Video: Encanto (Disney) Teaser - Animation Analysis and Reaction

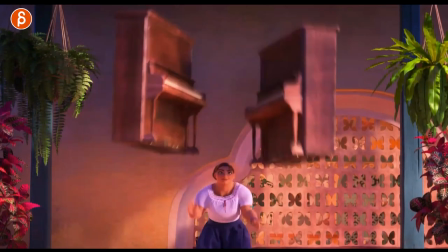3:23 bam even this now you can see even more now that she lets go and see how this arm is lower than the other so this is obviously anybody
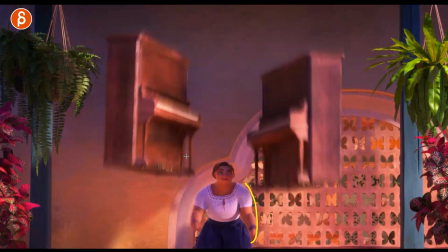3:30 animating this this makes sense in terms of you know where we're a is for sure animated this on the movie but but animators with experience
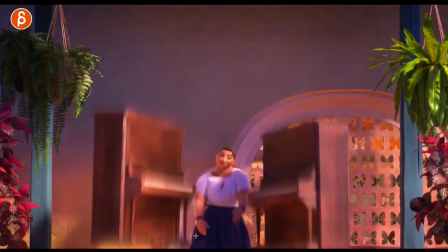3:38 but you know all of these clips are usually for for new animators my fnas are students but this is where you put in you know even if it's a subtle amount of asymmetry just that contrast with the shoulder lower here that you know as you have this lower this up you have a
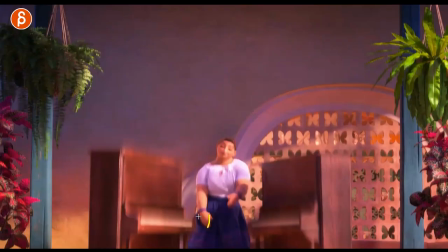3:53 tilt in the head and then something like that you got the simplified arm shapes just to make it readable
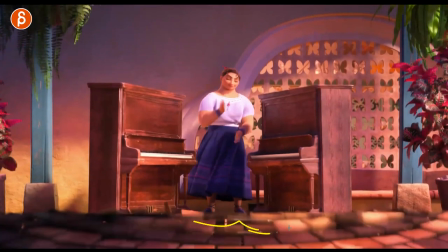3:59 less is more you got all that again it's cool too you can see the ripple
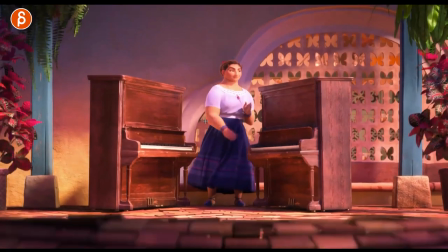4:05 in the plants the pots and everything and even this look at this pose right you got your anticipation
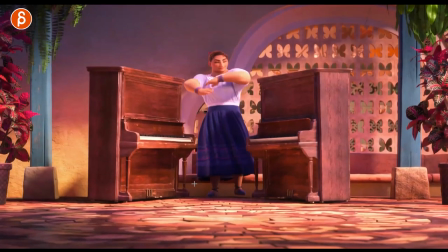4:11 going up even that all asymmetry you got that going up and
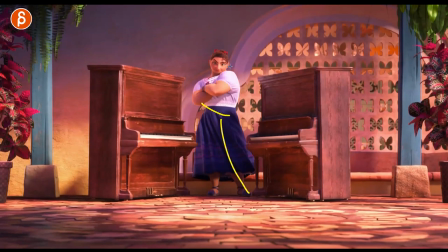4:16 then bam you got the change here it's great
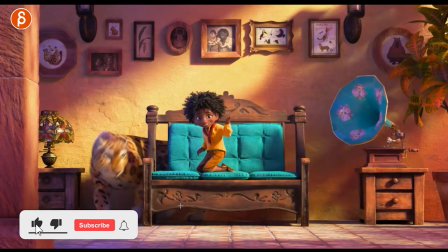4:22 yeah even like you know these interests you learn every shot if you're new to animation I'm telling you go
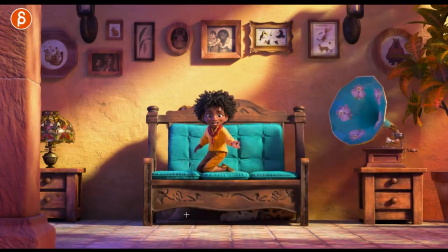4:28 through teaser trailers trailers analyze everything and then we got a first look at
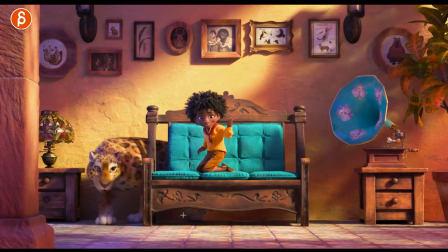4:34 creatures creature
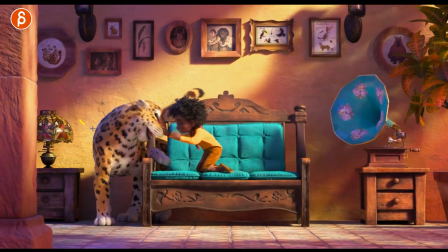4:37 animation you can see here how even on a turn like this you're gonna have changes in the pause you can see how this side goes out of it always loves i know if you ever watch my stuff if you're not bored by now i always look at toes and just compression
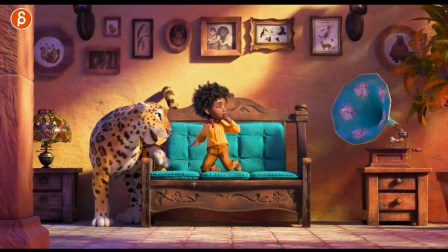4:54 and just the weight transfer
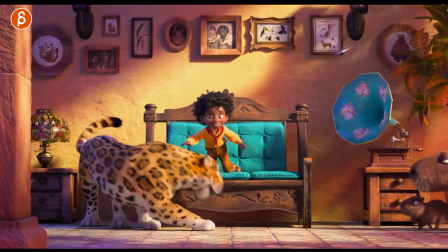4:57 it's always interesting to me you can see little tiny details of that movement is great lots of detail nice
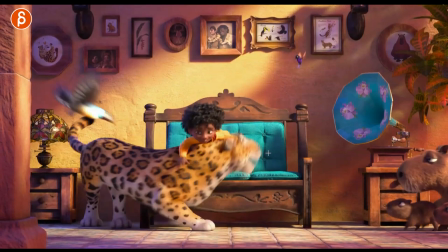5:04 clean poses oh now it gets complicated i love it look at this i
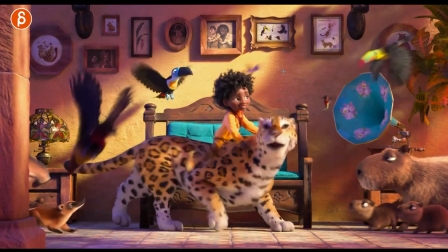5:09 was watching this going all right i want to go through this frame by frame look at that i mean imagine this is your assignment
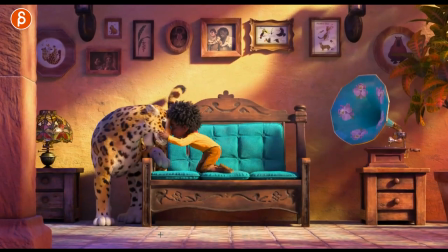5:18 or just a shot for your reel right let's watch this get all of this and then the amount of contrast you're going with human with mechanics on knees and turning
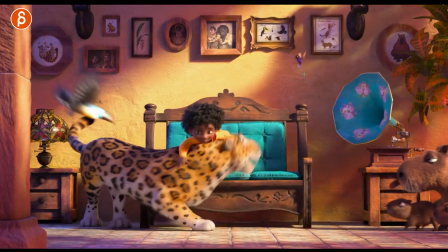5:28 with contrast of a ginormous creature and then a tiny creature and then all of
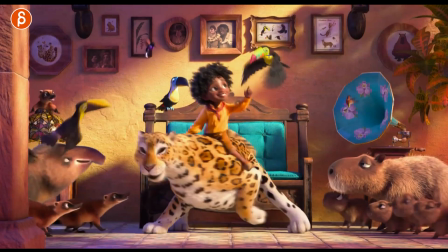5:33 these these guys so cute and then you got bigger flying creatures different wing mechanics i like this guy coming out
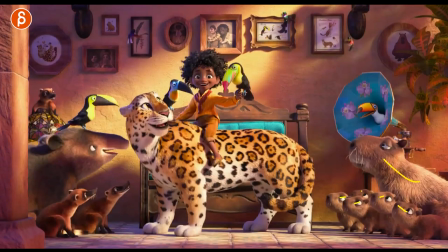5:41 that's cute too look at that all the different placement again for contrast slightly bored there cute faces look at this
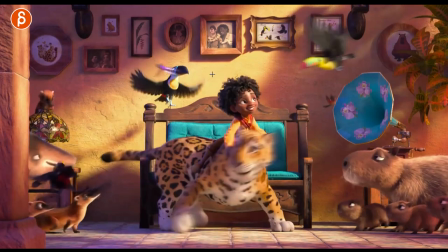5:50 then of course anybody can go in there look at details for that i'm sure there's some easter egg somewhere
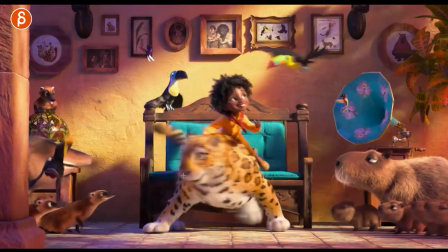5:55 it's all very very cool looking
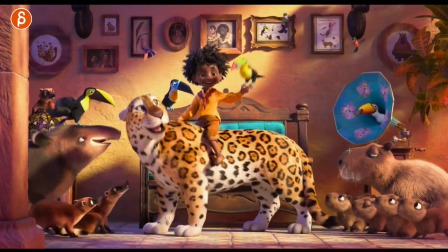6:03 nice tiny tiny movement in this here but i've cool too oh critical hat is
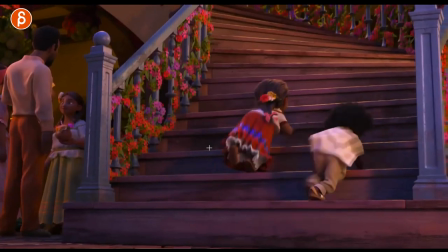6:09 on that's cool too like this is your awesome weight mechanics
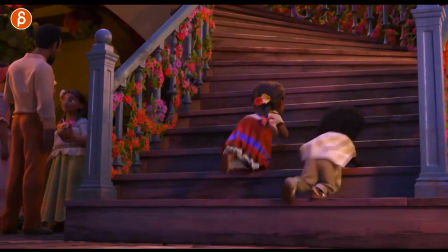6:14 and just general bottom mechanics assignment right even for contrast how they both go up differently different
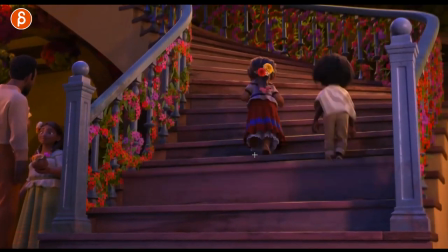6:19 type of posing right there and then you got this happening with
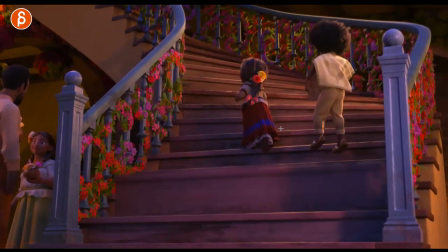6:25 a bit of weight push up hang time and drop like all of that is not easy to animate because the contrast in terms of how they go about
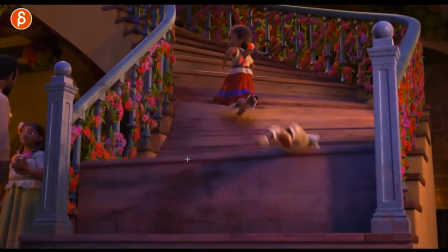6:33 this she slips more like this and then landing with that that's a really fun idea for just complex mechanics again watch this in real time
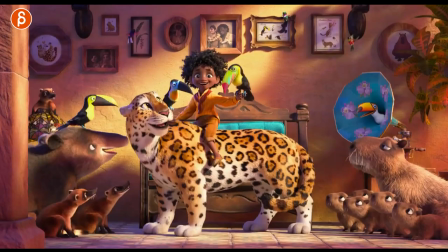6:42 how long is the shot ready and
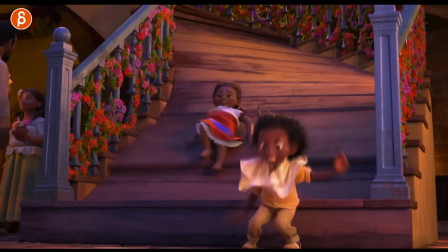6:46 it's not that long short and sweet you got so many complex
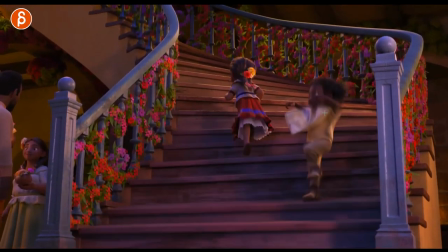6:51 mechanics in there bam especially this this has a really nice feel of landing
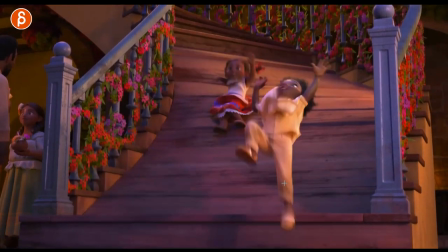6:56 and that drop you see that nice drag and curve and you
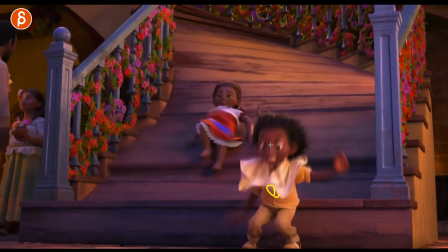7:00 can see this as the body stops head and arms that momentum has to continue